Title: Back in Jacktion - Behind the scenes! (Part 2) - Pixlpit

Hello and welcome to part 2 of a thing where I talk about stuff I did. This is a two-part. Last time I talked about, it's the Jackaboy animation. Last time I talked about the lighting and the running tunnel with the whooshy whoosh. This time it's gonna be how I animated the low poly fire, how I did the upside down dangly legs bit, and also the anti-bits. There's gonna be a bit of animation, a bit of deformers and rigging, and there's gonna be a bit of shader stuff. And then just a few bits of Premiere and also After Effects. So this is part 2. Part 1 is probably in the description if you want to watch that and haven't.
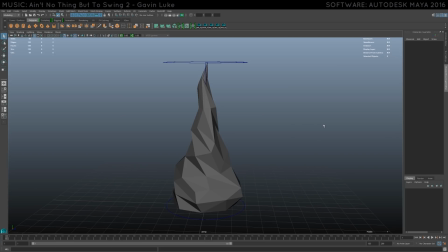Let's go already! So this is the fire scene. Now it's very simplistic. It's very simple setup I've got going here. And I'm gonna just go through what I did to create this, because once we have this shot ready and good to go with animation,
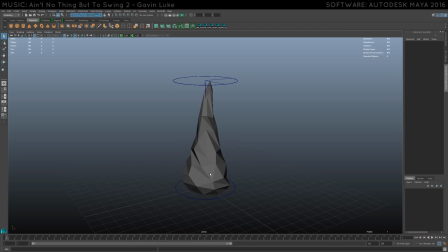all we need to do is then import it into the scene that is relevant for the fire, which is the rooftop interior scene, which, now that I say it out loud, doesn't make sense. It's not a rooftop when it's interior, but we did need fire regardless. So this is how I did it.
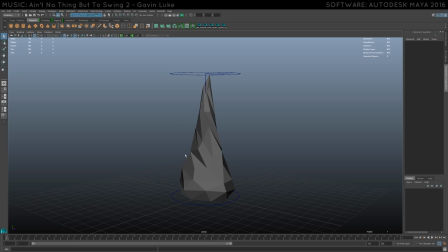First of all, I just modeled sort of a teardrop shape to get a fire base going, and then I flattened out the bottom. You can see the topology isn't very structured at all. Then again, this kind of works out for fire, because fire is organic and is supposed to be random.
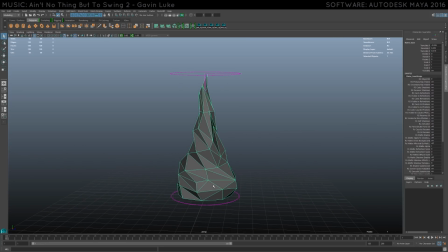So all I did was make a teardrop shape, flatten out the bottom, and then I triangulated it by going into here and hitting triangulate, which just makes things into triangles, which is something I usually do with my models, because I like just the look of a triangulated surface.
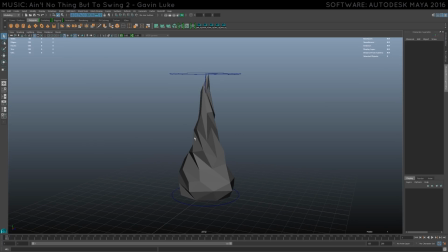When the light and reflections hit it, it looks kind of cool. But anyway, having that teardrop shape, I went ahead and I added a couple of deformers to it, which is up here under rigging for some reason, and then deform, and you have all these non-linear deformers right here.
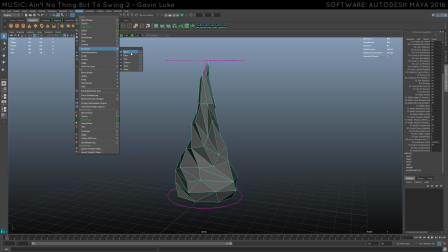Bend, flare, sign, squash, twist, wave. Sounds like a dance, doesn't it? Bend it, flare it, sign it, squash it, twist it, wave it, pop it, pull it. But I didn't use all of them. I used a sine wave, first of all, to start things off. Nice and easy, with a nice little sine 1, appropriately named right there.
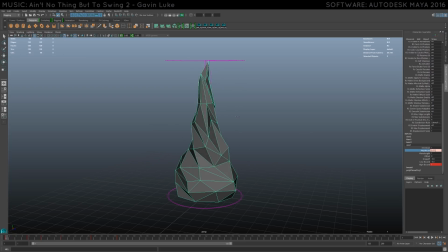You can see that the sine wave, all this does is make the fire undulate slightly, boogie woogie back and forth, like that. I did change the low bound, because I didn't want the base to shift around too much.
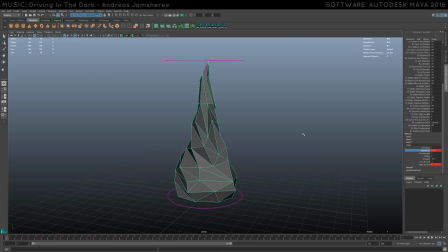So as you can see, this is doing that. If the low bound was at -1, it would shift the whole thing way too much, which I didn't want.
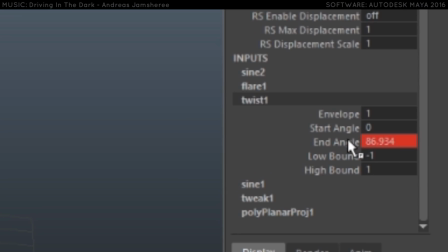Next up was a twist deformer, and all this does is, you know,
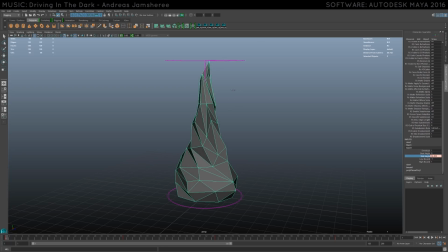twist the fire around to make it a bit more random and a bit more alive.
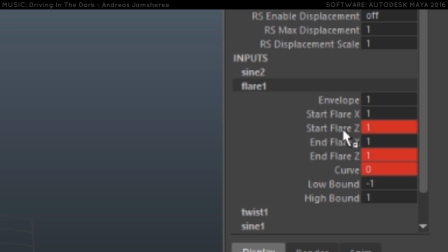And a flare deformer that does sort of a wibble wobble.
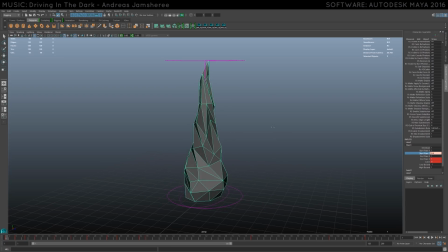I don't know what would you call it? Shut up, leave me alone. It just makes it grow and shrink a bit to give it a more sporadic and random shape to it. I'm gonna show you how I keyed all this in just a moment, but the last thing I did was add another sign.
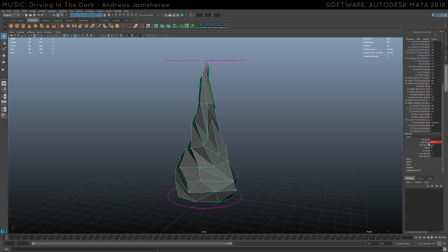This one is tighter, so it makes the surface more randomized. As you can see, if I turn it on and off, you can see that it just sort of adds a tighter ripple to the whole thing.
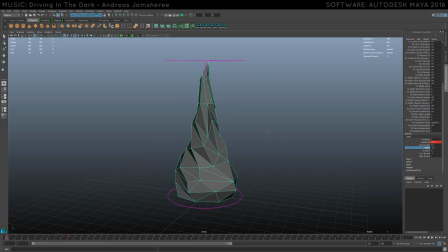If I offset it, you can see sort of what it does here. It just makes the whole thing wobble like that, which felt kind of fiery. So what I did with all of these deformers combined is I went in, and as you can see by the red here, they all have keyframes.
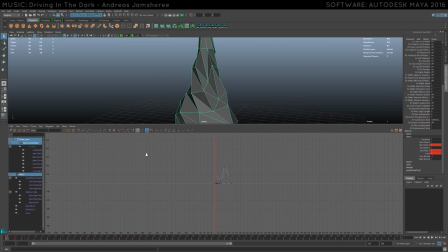And if I go into the keyframe curves, you can see that I added just some random keyframes for these deformers, and I made sure that all of them had a different sort of offset.